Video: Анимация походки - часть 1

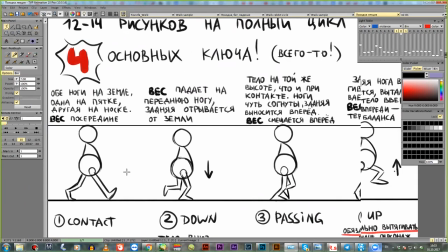[3:35]
первый ключ с которым мы начинаем это ключ контакта при контакте у нас обе ноги стоят на земле
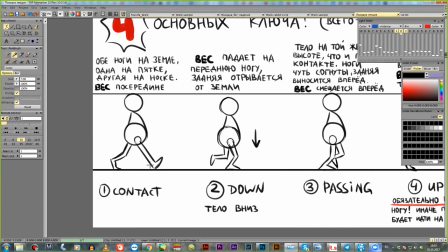[3:44]
ну собственно поэтому называется ключом контакта то нога которая спереди она стоит на пятки а задняя нога она стоит на кусочки причем вот эта степень подъема она может быть разная то есть я тут так нарисовала но это как бы вот классическая схема то есть мы разбираем ее но варианты могут быть разные здесь нога
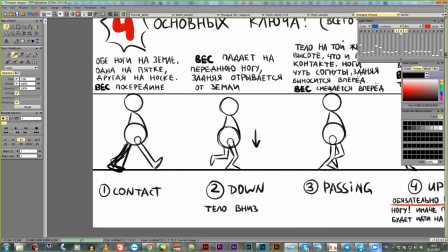[4:03]
может быть и так еще стоять и даже там полностью на земле еще стоять от этого уже будет зависеть характер походки но основная поза это вот такая вот и вес у нас находится по середине персонажа то
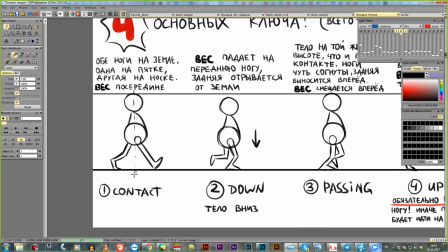[4:18]
есть вес он вот здесь персонаж у нас сбалансирован следующий ключ это
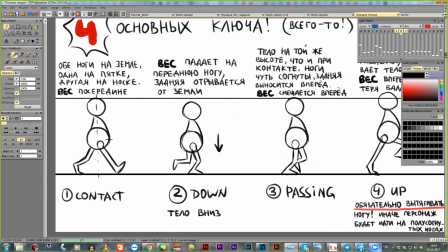[4:24]
положение вниз после контакта у нас персонаж поскольку он движется вперед у него вот эта нога она коснулась земли и в следующем ключе на нее падает вес всего тела вот на эту ногу вот это очень важно понимать именно поэтому на этой фазе
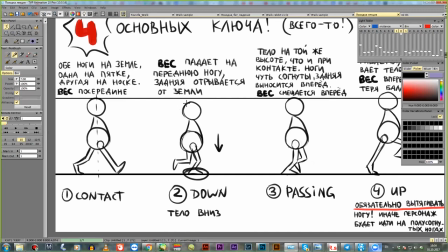[4:43]
персонаж проседает вниз потому что здесь его вес как падать сюда и он уже стоит по сути на одной ноге то есть задний у нас отрывается от земли и все вот сюда вот получается все туловище по амплитуде он движется вниз
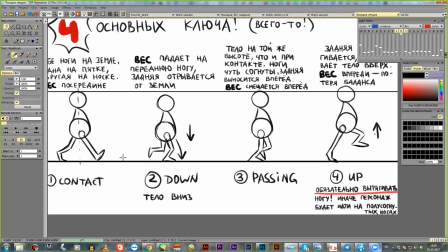[5:00]
и ну вот когда еще будете делать походку обязательно отрисуйте вот эту линию на
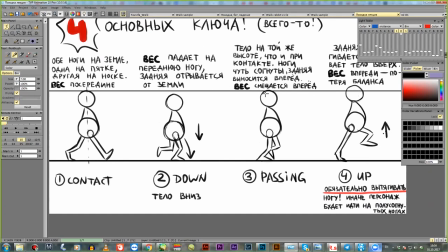[5:06]
которой у вас идут ноги и линия на которой у вас голова движется то есть чтобы относительно ее очень четко понимали что на контакте она касается на положение вниз она ниже следующее
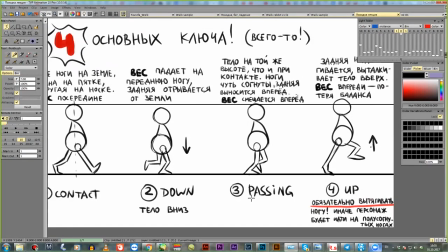[5:19]
поза это поза проноса пейсинг поз здесь персонаж начинает амортизировать после вот этого падения вниз и поднимается по сути на ту же высоту что и при контакте видите по высоте эти позы они практически одинаковые в
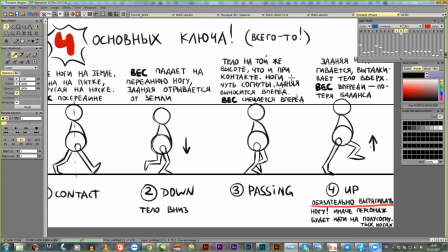[5:37]
классическом цикле то есть в характерной походке там уже могут быть варианты но по классике на той же высоте facing pose одна нога при этом у него вот которая была сзади она проносится вперед то есть если вот на этом кадре она
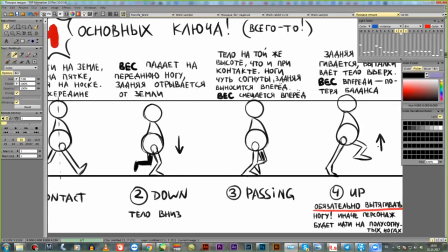[5:54]
еще позади визуально то тут она уже визуально становится впереди а вот ближняя к нам нога на наоборот смещается туда по панораме в этот момент и как бы что еще важно и на позе которая вниз на даун и на пейсинг поз
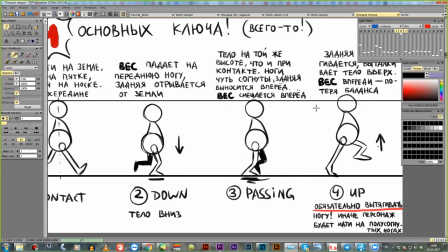[6:11]
персонаж полностью стоит на всей стопе потому что он стоит как бы здесь у него вес все время на одну ногу приходится 2 воздухе поэтому чтобы быть устойчивым он опирается
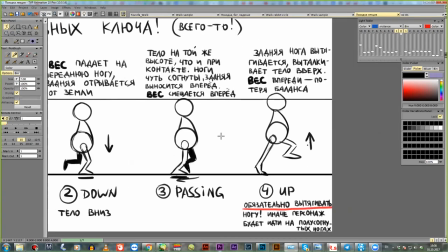[6:22]
полностью на ногу и следующие ключ это положение верхней а
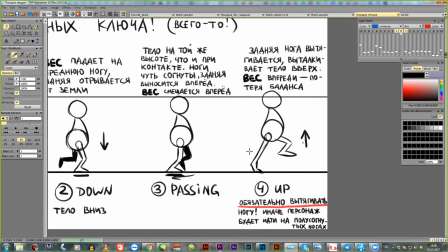[6:28]
что здесь происходит здесь как раз у нас идет потеря баланса у персонажа здесь он двигается вперед и у него как бы он начинает заваливаться после вот этот пронос то здесь вес еще посередине но он уже смещается вот вперед и
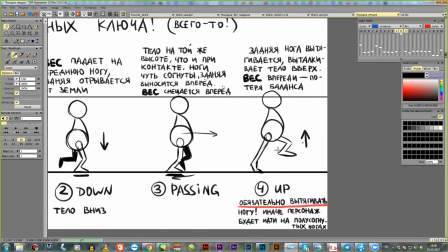[6:46]
вот на этой на этом ключе вес у нас по сути вот где вот тут ну как бы по центру массы но нога у нас уже проехала назад и получается что персонаж у нас падает в этом ключе то есть видно да
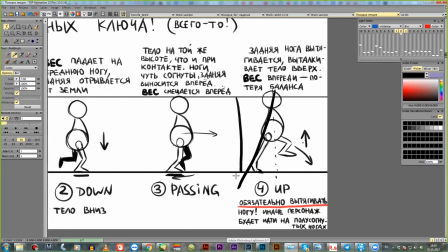[7:03]
что общее у него арка она вот такая она не вертикальную он как бы наклонен вперед и для того
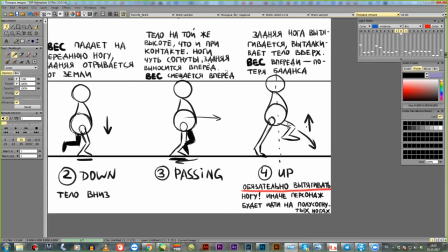[7:09]
чтобы ему не упасть он вот эту заднюю ногу сейчас передней стала вытаскивает вперед и подставляет то есть после вот
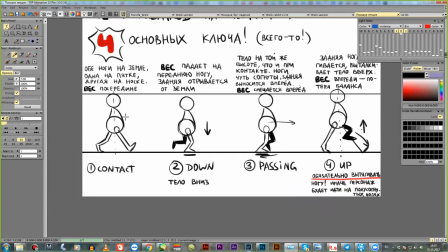[7:21]
этого положения снова идет контакт но на другую ногу подставляет ногу чтоб не упасть и после